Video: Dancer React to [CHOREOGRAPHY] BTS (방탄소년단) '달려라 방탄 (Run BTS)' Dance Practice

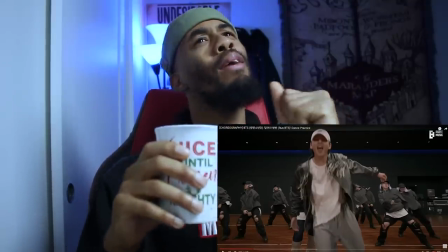249s
Did they really take the bounce and bop and use as a trend?
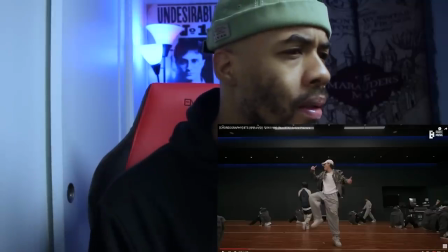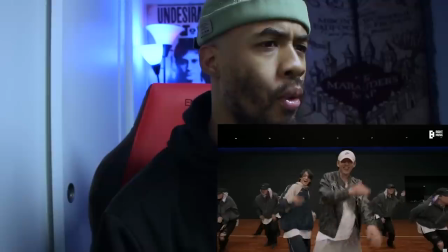258s
Let's go. 1, 2, 3, 4. Okay.
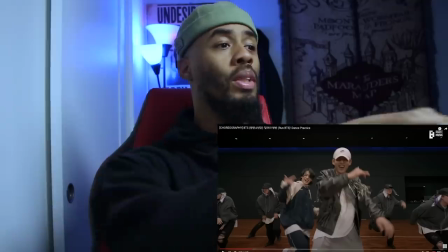264s
1, 2, 3, 4, he take 2 steps back and you can see that, oh, he made his mark.
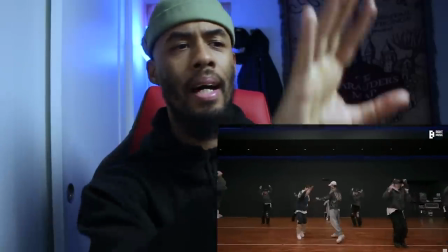269s
He was marking himself right there. I'm on my right, I'm watching how the dancers in the back are transitioning without hitting each other.
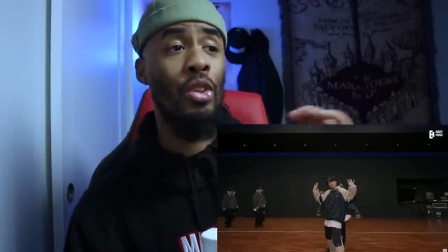278s
Cause that's the easiest way to run into each other.
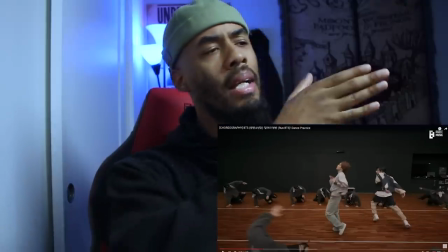282s
Hey, I would have loved to see how they made the transitions in, right there, how the setup was.
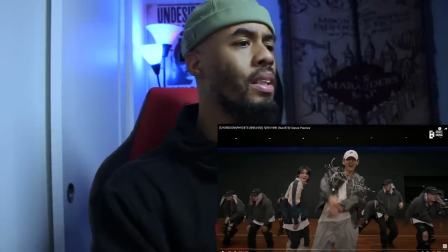289s
I mean, it could have been something simple just doing the line. So let's see, how did y'all get there? 4, 5, 6, 7, 8, 1, 2, 3, 4.
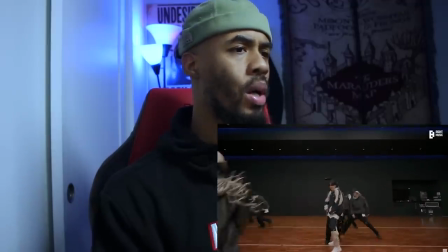296s
Boom.
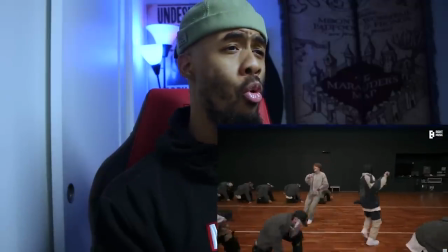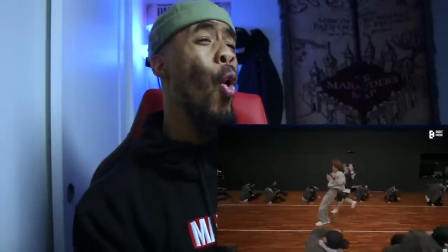302s
Oh. Oh.
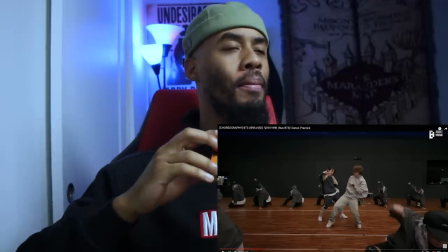309s
Okay. So, sorry. It's like, I love dancing.
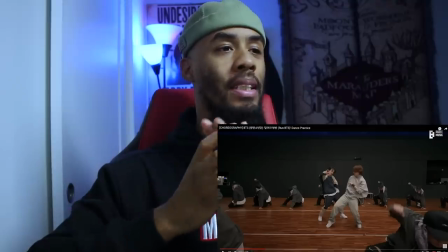314s
What's crazy about this is that, first off, choreography.
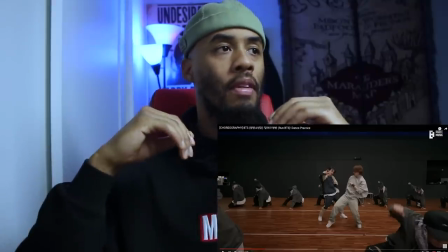318s
But what was dope was the videographer is also giving us the
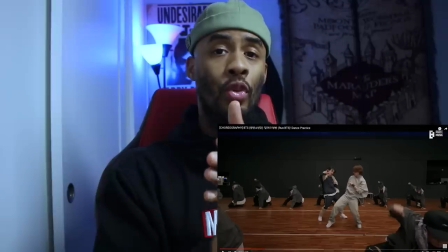325s
visual, the illusion that we need to really bring this to life, the choreography. And I said this in a couple of videos, but I really mean this.
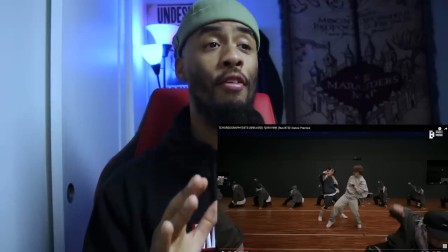336s
When the videographer and the choreographer is like right here,
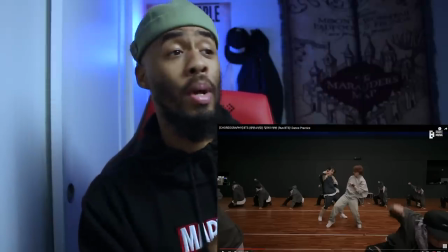343s
oh my God, because even though this is a dance practice, it still is connected to run.
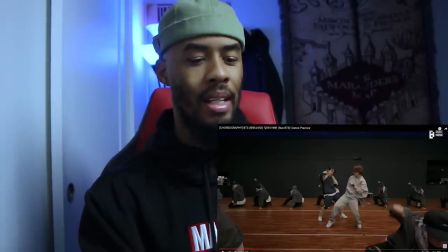350s
You know what I'm saying? The whole thing is about run. And so they give you a segment like that.
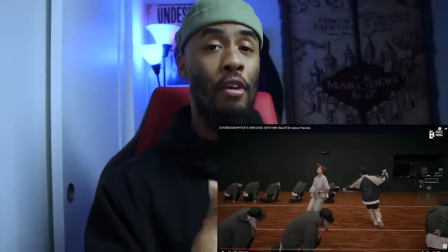355s
Now, just without the music, this is how you know that the choreography, BTS, and everybody that's part of this right here is so dope.
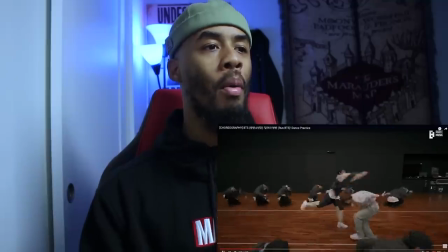364s
Because even though you're watching this part, boom, watch this. Ha, ha, ha, ha, ha.
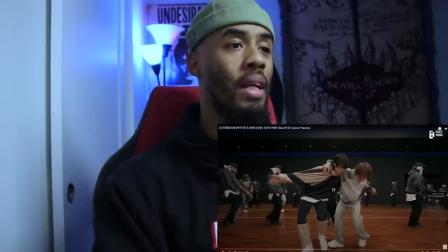369s
The videographer, it was following through with that choreography. So he still gave you that little bit of the run.
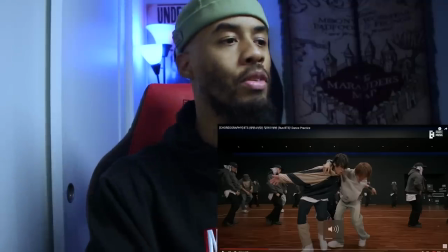377s
Love it. Love it. Man, shout out to teamwork. Love it.
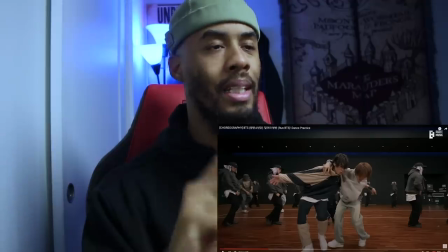382s
Learn how to appreciate some things. And teamwork is very important in the industry.
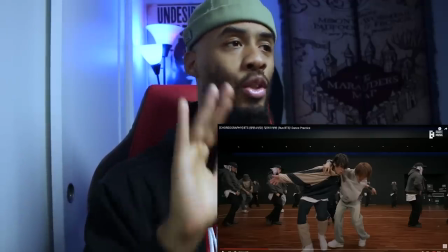386s
If you anybody going into the arts, teamwork is so important because you get good shit like this.
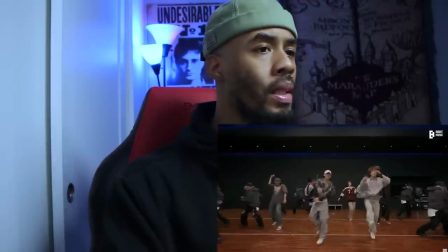396s
Let's go.
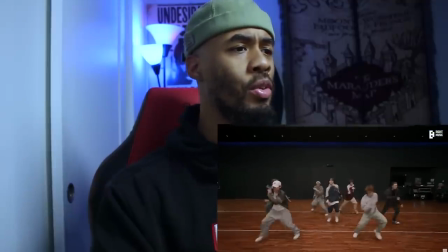401s
1, 2, 3, 4, 5, 6, 7, 8. That's not an easy move to do. You could really mess up your ankle. Good movement, y'all.
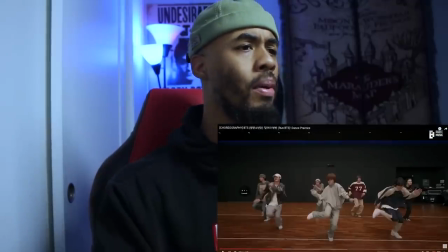409s
2, 3, 4. 1, 2, 3, 4, 5, 6. Ugh, go back. Good combo. That was put together very well.
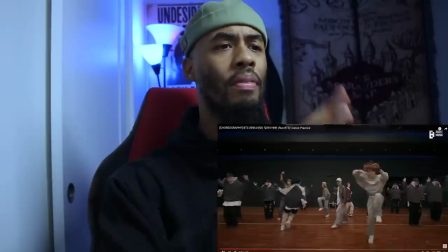414s
It was just what you needed after all of this on stage. Because all this on stage will have everybody going crazy.
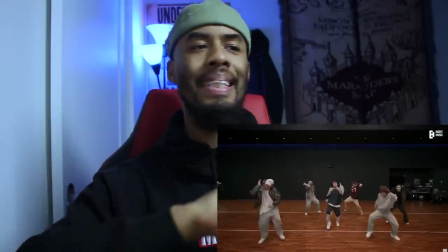421s
You're screaming. So this is a good balance right here. Nothing too crazy, nothing off the hook, but just enough to keep everybody dancing.
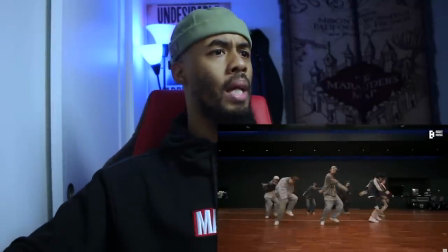430s
Yeah, I like that. Nice. 2, 3,
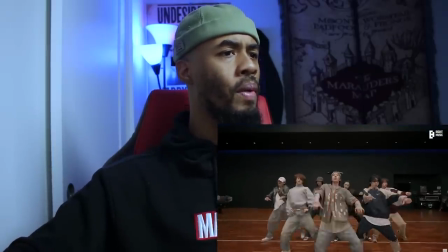435s
4, 5. Boom. Let's go. So right here with the dancer wise, everything is here, okay?
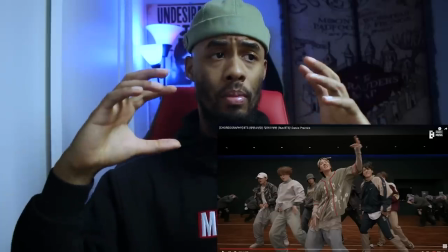444s
So if you're learning, if you're trying to learn, you know, how to catch on the choreography, pay attention to what's hitting.
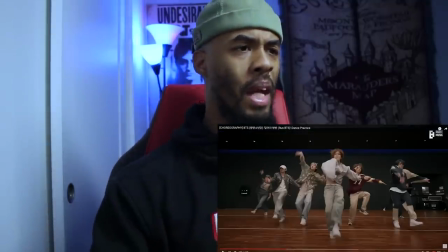454s
Now, you see what I'm saying? So right here, everything was it's that feeling.
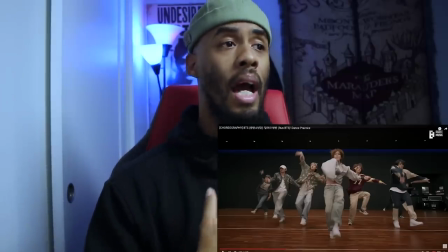460s
So me watching it as a dancer, I'm seeing this.
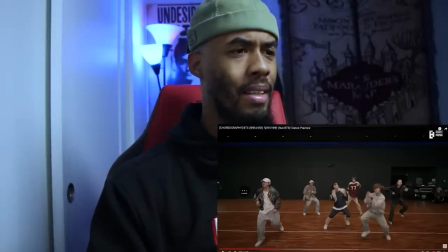465s
You see what I'm saying? So let's watch that again. I'm seeing a lot of that feeling.
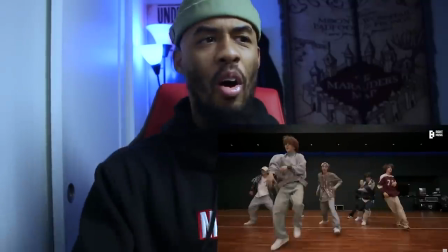473s
Pa, ting, ting, ting, bing, bing. All that hits. Ting. Yeah, yeah, yeah, yeah, yeah.
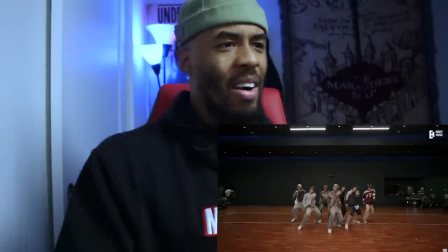479s
Yeah, yeah. See? All that. Yeah. Boom. Yeah.
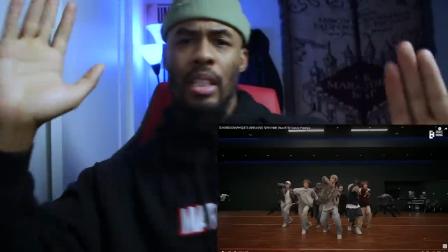486s
See, I'm watching the main artist right in the middle. He's, all his movements is helping getting that going.
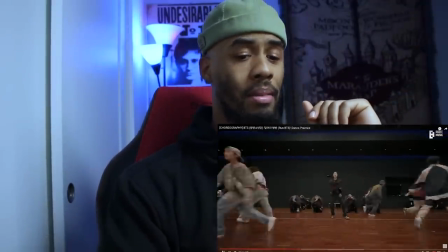491s
Good work. Good work. Good practice. Okay.